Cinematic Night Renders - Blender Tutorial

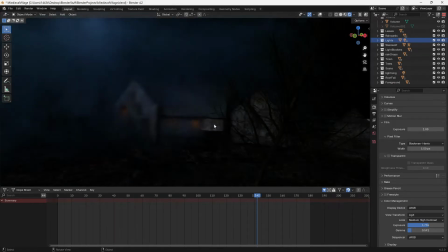So today I wanted to talk about nighttime lighting. Nighttime lighting is pretty difficult, I feel, in a lot of ways.
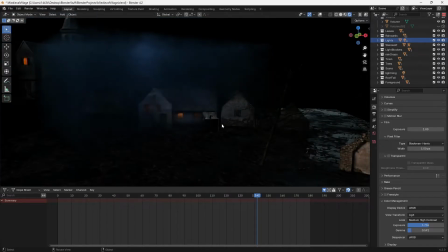There's a lot of work that goes into it, much more so than daytime lighting.
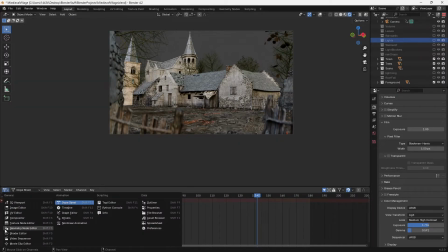For example, daytime lighting, I can pretty much just do this and, you know, have one HDRI in the scene,
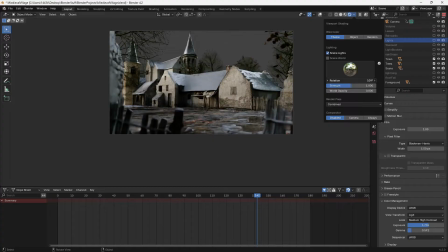make sure it's rotated nicely, and you can get a pretty good looking scene just with that.
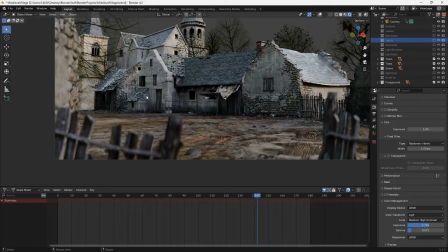However, nighttime lighting, a lot different. It takes a lot more work and a lot more purposeful planning. So I'm going to show you basically the way that I go about nighttime lighting.
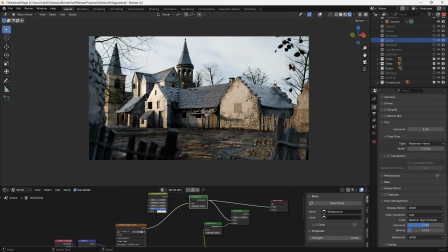So first off, like any scene, daytime or nighttime, I believe the best way to go about it is with an HDRI.
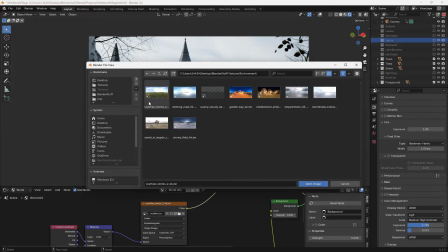So generally what I'll try to do is find an HDRI. Clouds work well. Obviously, you can find nighttime HDRIs such as stars and stuff. Personally, I like this HDRI that I have here.
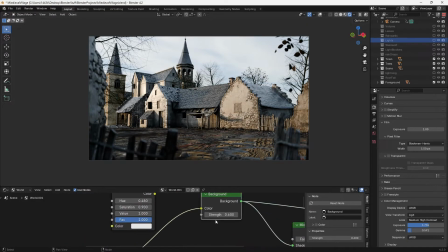And then usually I'll set it to a low strength. So something like 0.1.
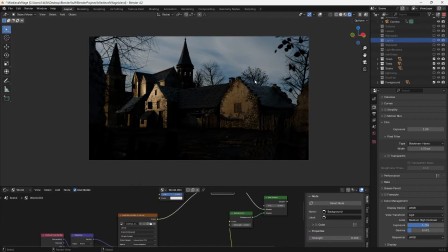Now, the reason I like to do nighttime lighting with an HDRI is because you get
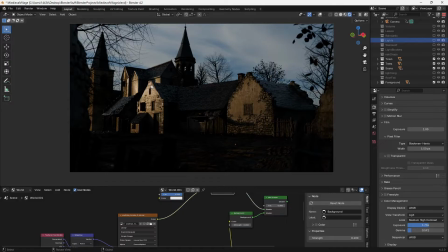slight reflections and a little variations in detail that you don't get when you just use a pure color like this.
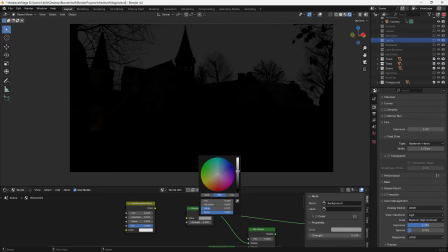It's just a way to make things look a little bit more realistic.
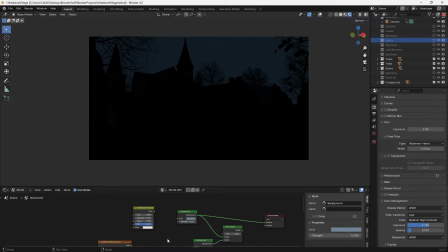Obviously, of course, you can do this, but it's all up to personal preference. So what I'll do is a nighttime lighting like this,
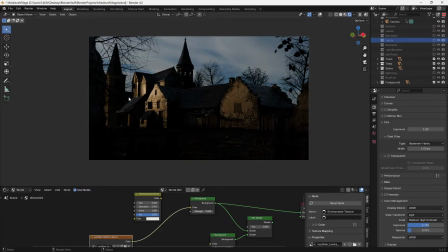low strength, just so that I can get a little bit of, reflection detail and stuff like that. Sometimes I like to use a hue saturation value node and play with the hue or the saturation just so I get a different sort of lighting scenario. And I would recommend this with any lighting situation.
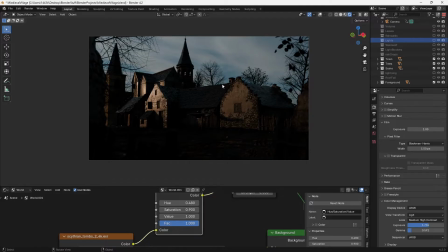Sometimes you might have the perfect HDRI, but the colors that it casts onto the world aren't what you really want. So just mess around with the hue or the saturation and you can get a lot of better results. So next,
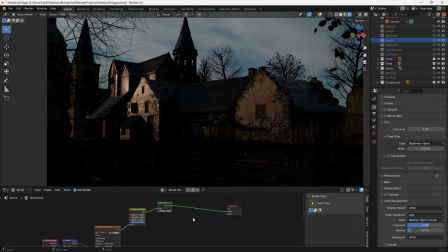obviously this background is not very nighttime looking. It looks like, you know, the sun is setting or the sun is about to rise.
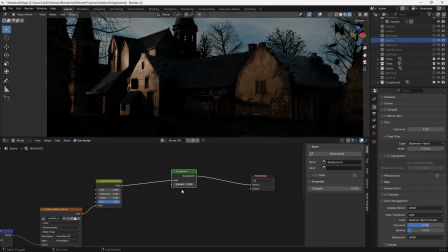So an easy fix for that is I usually add a new background into the scene and then I'll mix these two shaders.
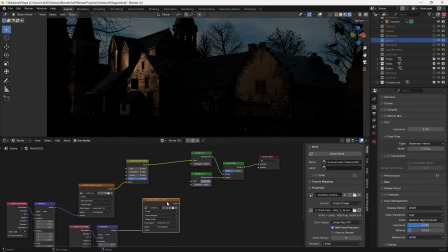And then we can choose a second HDRI, or we can even just use our same one. And with that HDRI, we can plug it into here, and then we have a mix between the two, right?
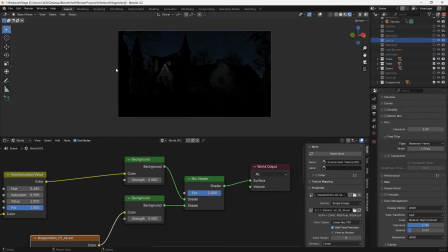And I can go like this and make, you know, pure nighttime. As you can see, this one looks actually pretty good just as is. So if I wanted, I could do this for my HDRI only. But let's say you like the lighting situation of this one.
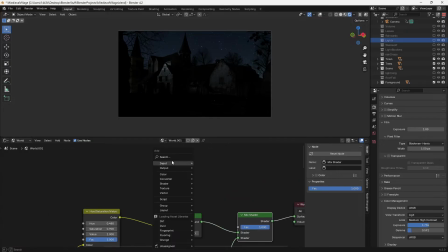So what we can do is we can add in a light path node, and that light path node can use is camera ray plugged into the mix factor, and then you can have the background of the starry
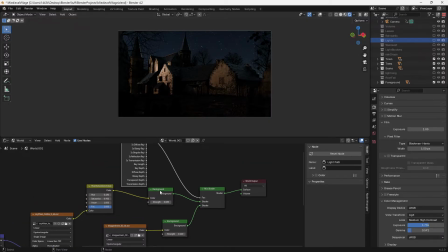HDRI with the lighting of this HDRI.
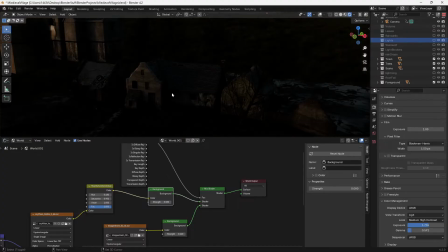Now next, a big thing for any sort of nighttime lighting is putting lights anywhere that you can put lights. It'll just help fill out the scene and make a more interesting layout.
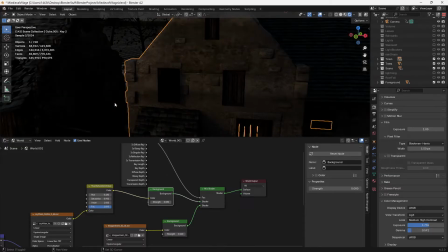I can assume that there are probably lights within this house, so I would throw in a light,
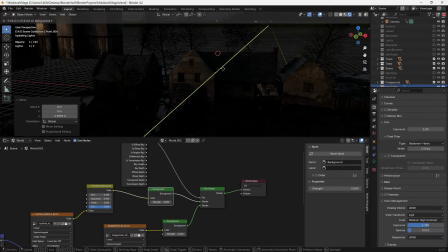usually a point light, because I'm assuming it'd be a candle, and I don't have to assume because I made the world. I'm going to say a candle's in here, and then I can give it its color, either use a black body or just a color here that I can choose.
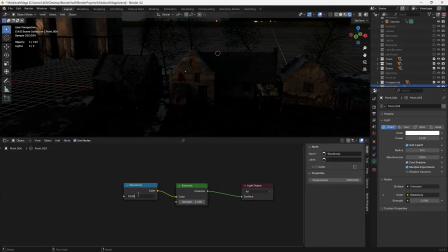I'm going to use a black body, set it to something like 2500 because that's about candlelight, maybe a little bit more towards 3000, and then I can just set the strength of this light until I get it looking nicely.
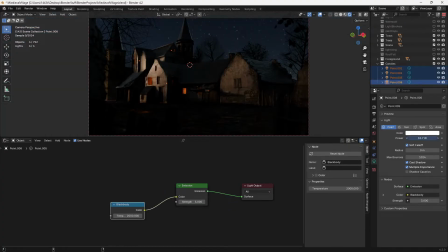And once I have all my lights looking how I'd like them to,
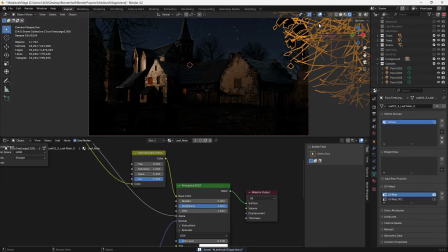then we can get on to basically lighting the scene and the subject.
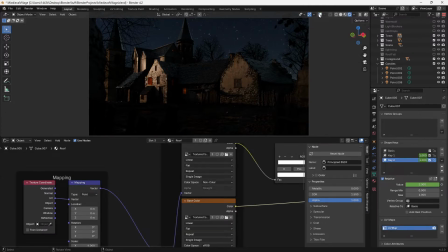So in my case, the subject of the scene is this roof area. So what I want to do is use point lights. You can also use a sun lamp and just set things up.
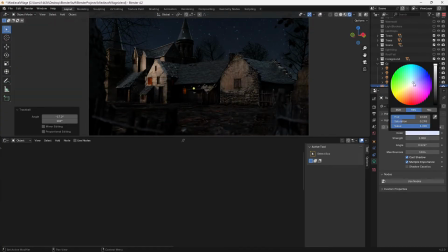I usually go with a cool blue color, such as this, to kind of mimic the light of the moon.
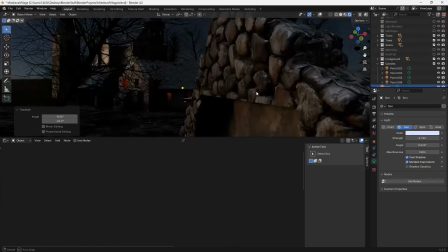And of course, I turn the strength down quite a bit. Now, as you can see, that makes things very reflective.
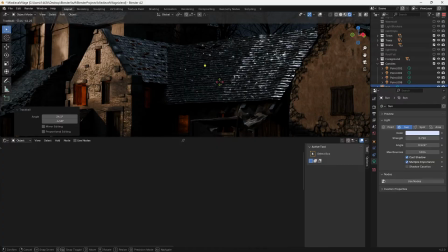I don't want it too reflective, so I'm going to try and get it just slightly on there so we can see that that's wet, and I like that situation.
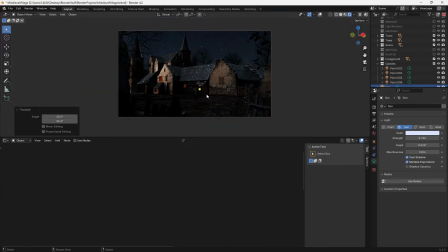And it'll just help bring out some of the reflections and stuff a bit more, and also give a nice cool color over everything else. Now, before we get into more of creating lights, my HDRI has a significant problem where it's lighting up this whole side of the screen.
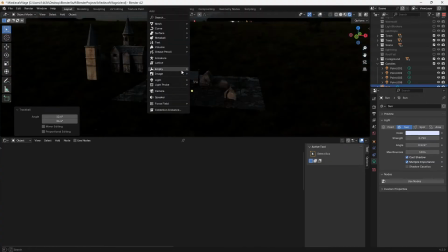So something I commonly do both in daytime and nighttime scenes is I'll use light blockers.
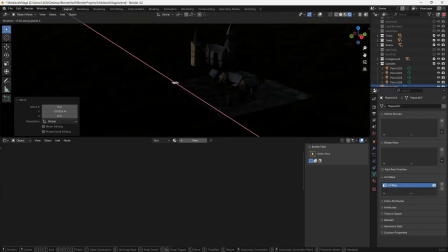Essentially, a light blocker just is a big plane that is used to either
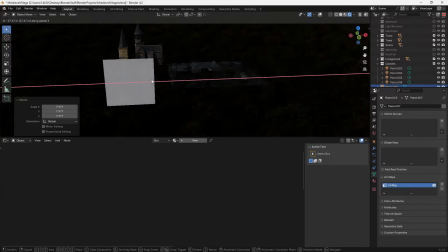bounce light off of it or to keep light from bouncing off.
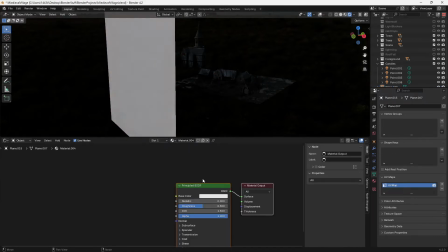So if I add this huge plane here, I'm going to give it a black material, and that way it absorbs most of the light.
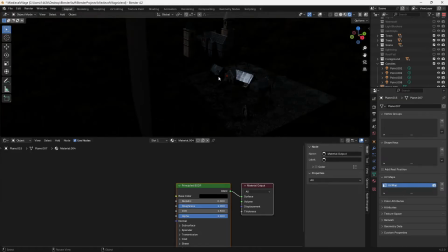I can also turn up its roughness because I don't want a light bounce that's like pure white coming off of it.
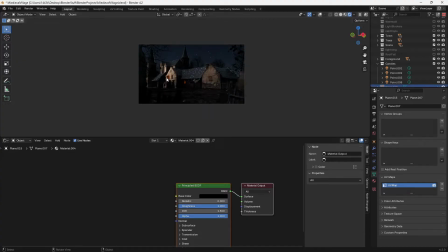As you'll be able to see, if I hide this, we get a ton of light in here, but I can block light from certain areas. And what I want to do is just move this over so it's only blocking the light from that's covering these houses. I still want this house in the foreground to be pretty lit up. So I'm going to do something like this.
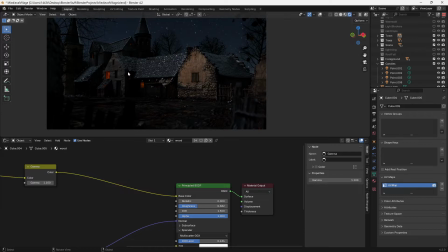That way now my subject is this sort of region, and these areas get blocked off in terms of light.
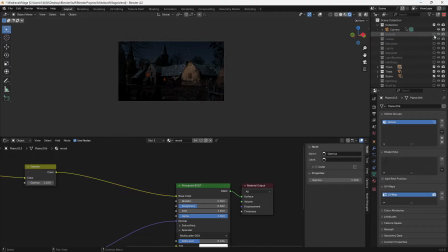Now, next, any environment needs some sort of volume. So I have my volume set up here,
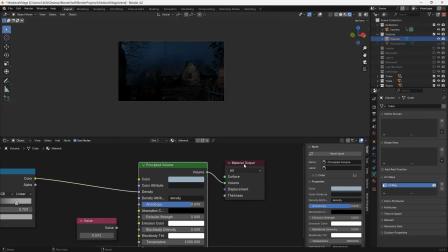and all it is a principal volume into the volume of the material output with a slight blue color.
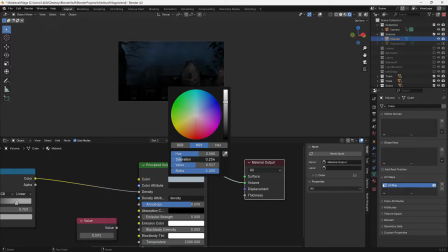In truth, I may set the saturation on this a little bit lower for more realism. This is a bit more of a stylized look.
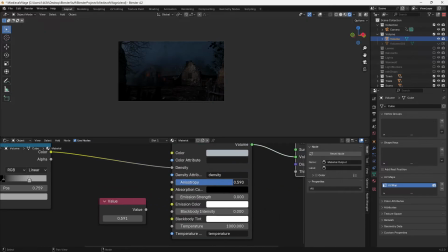And then playing around with the
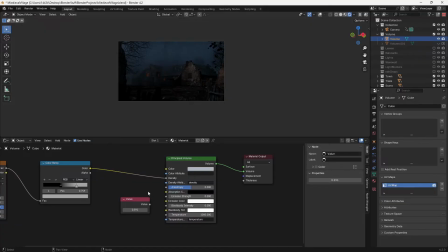anisotropy. I like anisotropy better. Can help change the way that your light interacts a little bit.
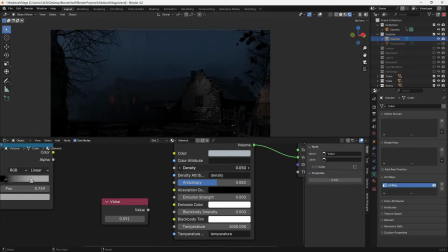At a nighttime scene, I like setting the density a little bit higher. I just think it helps bridge things together a little bit more.
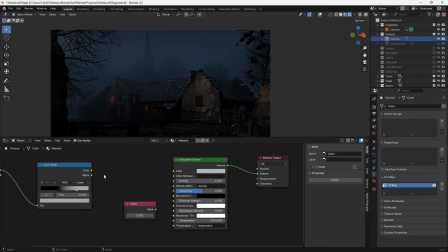But also, a very common thing that you can do, which will pretty much help all your lighting situations,
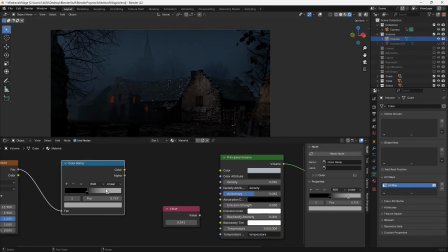is if you plug a noise texture into a color ramp and then just play around with these values and plug it into the density,
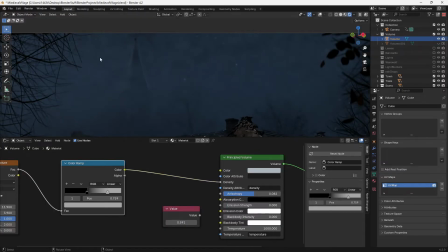it'll break up the fog and stuff, so it'll let certain things peek through the fog a little bit more clearly,
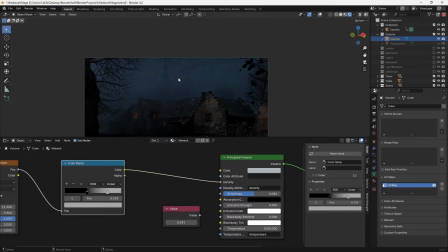which I think looks really good at night, and it can also help with just making lights glow through the fog a little bit better.
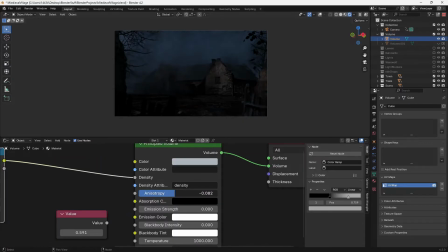So if I do something like that, I can play around with this anisotropy until I get something that I like. If I bring it down, it's going to take more of the black of the scene, and if I bring it up, you're going to see more of the background sky and less of the world behind it.
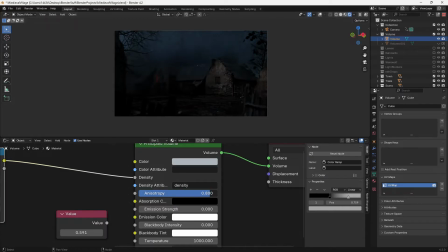So it's all about balancing this sort of thing to find what you want. In my case, I liked it at 0.591. You can see I have it written down there because I went to change it around,
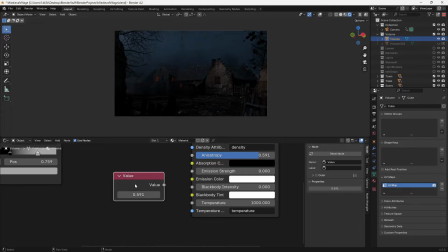and I just wanted to save for later in case I kind of mess with the scene too much and I didn't like it anymore. But in this case, I really like the way that this looks, and I think I just think it looks good. I will say I have a little bit of exposure on here.
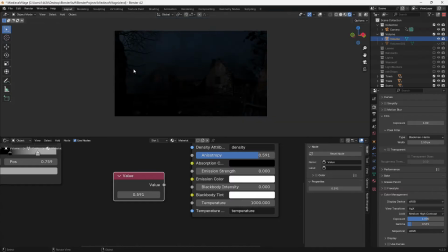So if I bring this down to like 1, you'll see we have a lot less light coming into here, and yeah, it looks a little bit, honestly, more realistic.
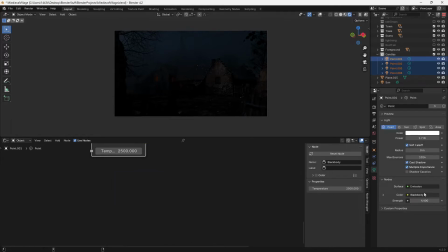But always in Blender and in any art, it is important to be aware of what you're trying to do. Realism is great and all, but if you look at something like Game of Thrones, last few episodes, that final battle where it's extremely dark, no one was happy with that because you can't see anything that's going on,
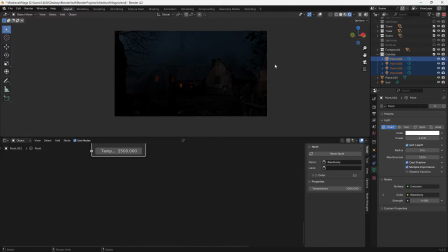and the whole point of any sort of art or film is that you need to see what's going on. Pretty common that most nighttime scenes look very bright in any sort of movie or anything, and it doesn't look like real night, which is way, way darker, but it still gives the appearance of night.
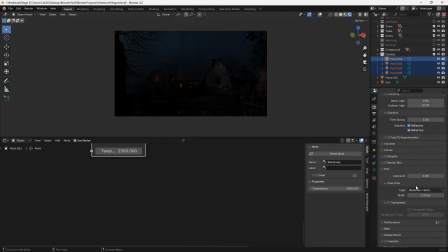So I find playing with these gamma and exposure settings both help the contrast. Like this, bringing down the gamma in this case helps quite a lot, in my opinion, to make this more nighttime looking.